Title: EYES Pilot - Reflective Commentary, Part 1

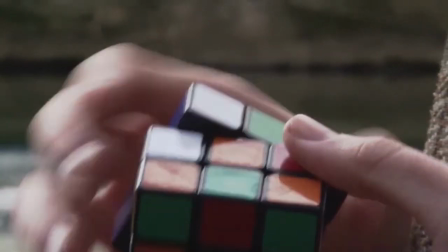0:00 an audio-visual Rubik's Cube. That's how I've always described the pilot, because that is exactly what the pilot is.
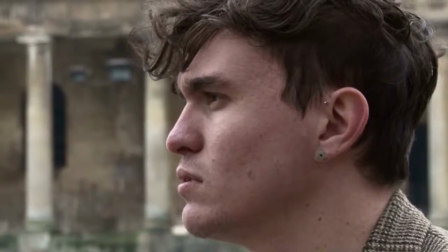0:07 As you can see there, there's a clear link between the movements of the Rubik's Cube and how the pilot is edited, and that's very intentional.
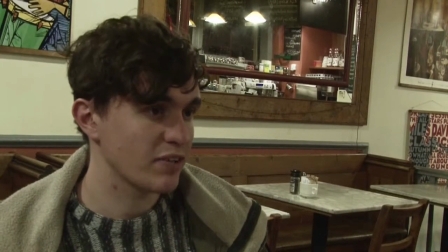0:14 I wanted to get that set up right from the start, because that is what this pilot is doing.
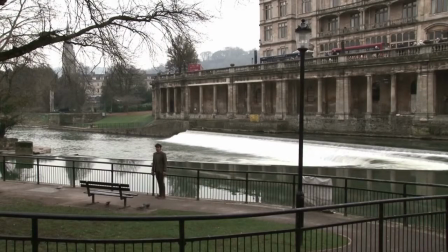0:21 It's giving the spectator an audio-visual Rubik's Cube to grapple with, to figure out.
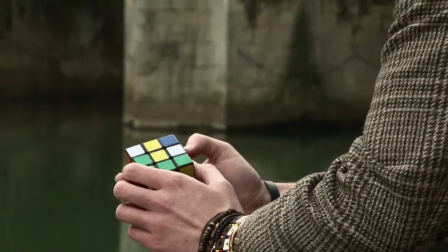0:27 You know, as I say in the series Bible, this whole concept is about making it participatory for the spectator,
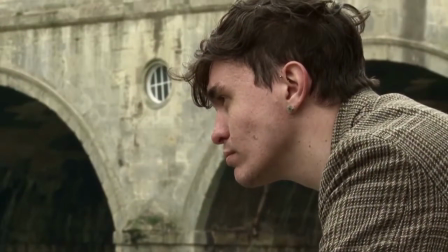0:33 making the spectator a part of the story, so to speak, the process of the story.
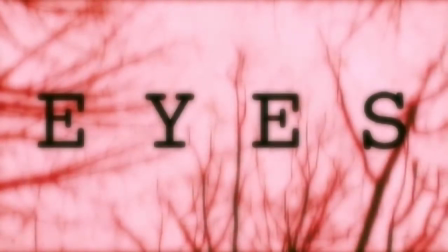0:38 And that's really the whole thing with the opening scene.
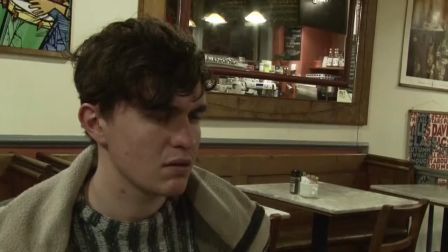0:43 You have two scenes cut over each other. It's setting up those different layers, rubbing against each other, you know, and it's up to the spectator to figure those out.
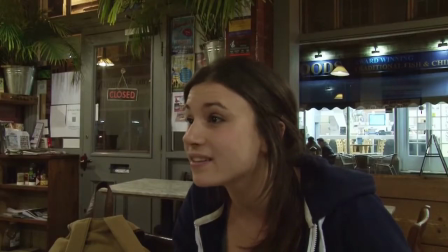0:52 So we've had the title, and now we're in the jazz cafe scene where these two cousins finally meet,
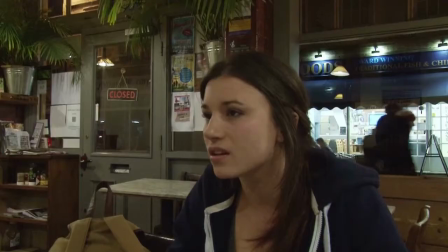0:59 and this is where the spectator is introduced to the characters, introduced to the basic stories,
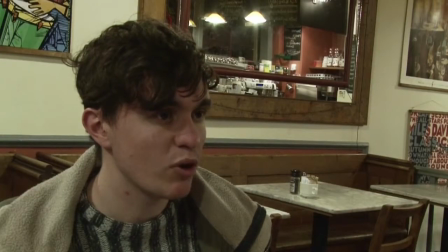1:04 so to speak. This is really the jumping on point for the spectator.
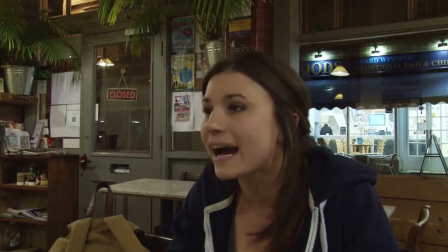1:07 The opening scene is, well, it does give information about Boris and the basic premise of the story,
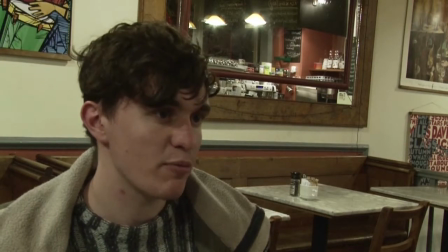1:15 and that was more of a teaser, more of a stylistic teaser of what's to come.
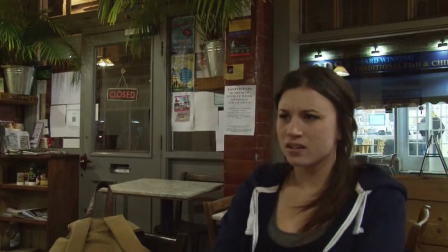1:19 But this sequence here is really jumping on point for the spectator.
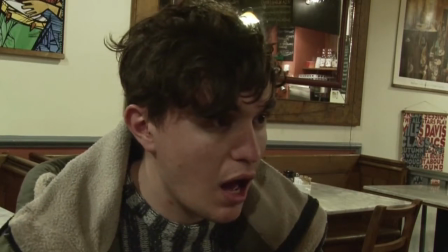1:22 This is where they can form a connection with the characters, and really that explains the simplicity of the camera work. Basically just two shots. Two reasons for that. I didn't really have time to think of anything more intricate, and secondly I thought, well, simplicity is the key.
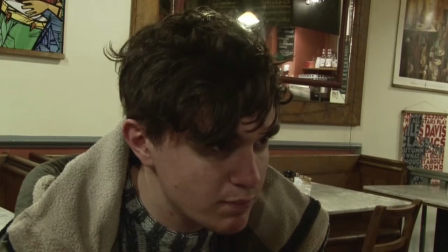1:38 If the overall pilot is going to be quite heavily on cutaways, flash forwards, flashbacks, you know, cognitive material left,
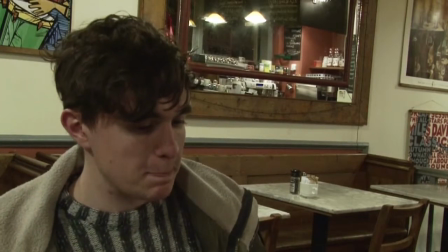1:44 right and centre, and really this, you want a nice simple scene where you can just get to know the characters, have something that's quite close to the spectator's reality, to our reality. So the actors really carry this sequence.
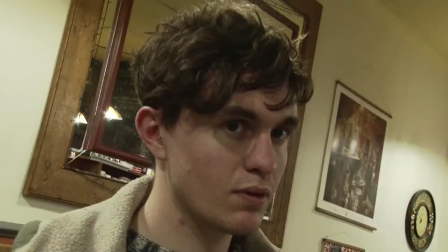1:59 There we have a flash forward, and here we have Boris looking into the subtext.
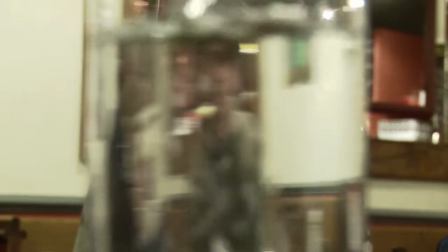2:06 Now water is very key to the whole theme, especially the pilot, because water, rivers, is key.
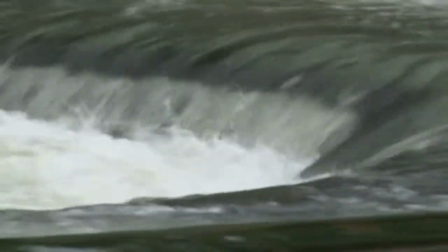2:12 It's representative of the stream of consciousness, I'd say. It's about a river of selves.
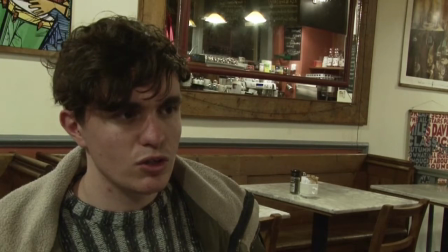2:17 You can't step in the same river twice, and the same way you can't be the same person from one moment to the next.
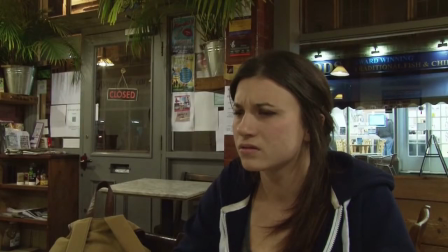2:22 So what happened there is literally Boris, as indeed the spectator did as well,
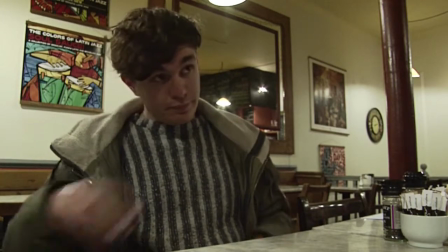2:28 glimpsed into the subtext as it came up and broke through the surface. And as I've always said, Eyes is a story about the subtext.
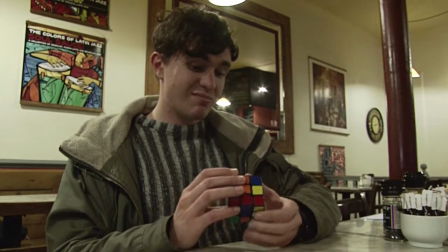2:35 It's about thinking about what it is that's below the surface, what you're not always seeing.
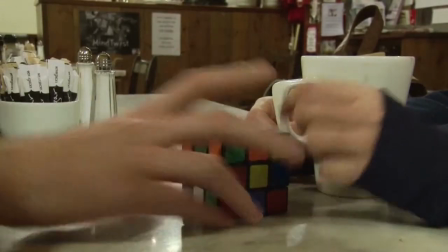2:41 And as Boris has just explained there with the messed up Rubik's Cube, you know, it is emblematic.
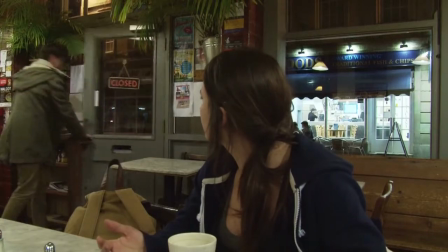2:47 It's representative of how messed up Boris is of a character and his whole situation with his family and his life and the larger story.
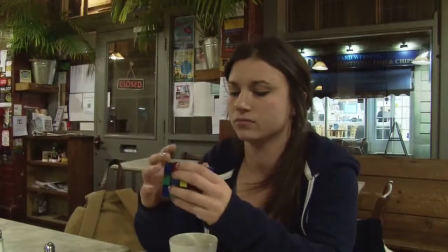2:58 So here we have another more strongly integrated,
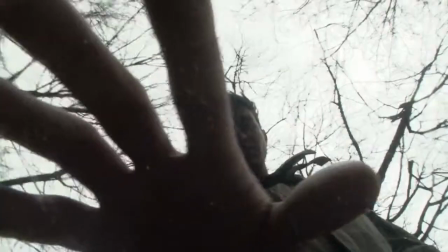3:04 pointing out that this is an audio-visual Rubik's Cube. The two are connected. And that
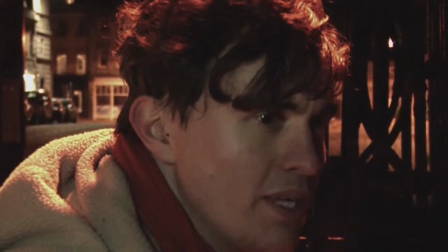3:13 representation there of the Rubik's Cube, of the branches of Boris touching the water,
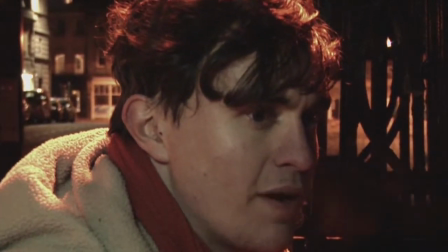3:17 that is representative of what I call the Mindscape realm in the series Bible. There are three realms that this story world takes place in. You have the reality realm, the Jazz Cafe sequence, the Upaway sequence.
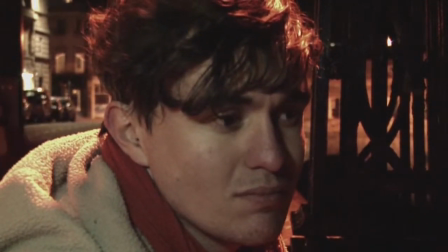3:29 That's the realm that's closest to our reality. And then in addition to that, you also have the Mindscape realm.
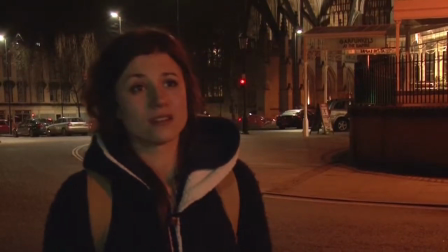3:36 Because this whole concept is about telepathy, and the Mindscape realm, in a sense, is the internet for telepathies.
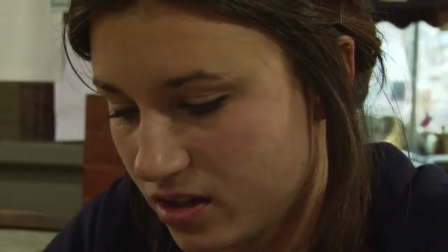3:43 It's what they tap into and connect to other telepathic people, and they get, you know, cognitive material from people.
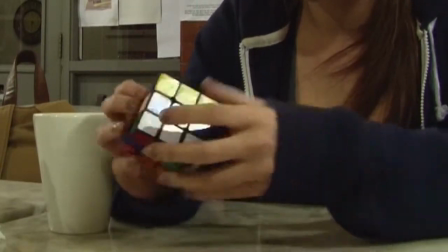3:51 This is what Leanne's doing now, and I like this scene because it's really representative of my attitude towards this story.
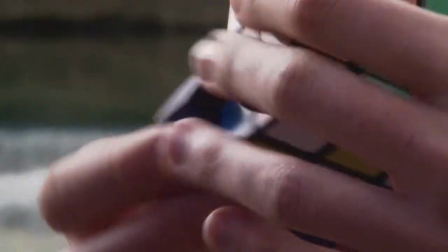4:00 It's a flash forward in a flash back.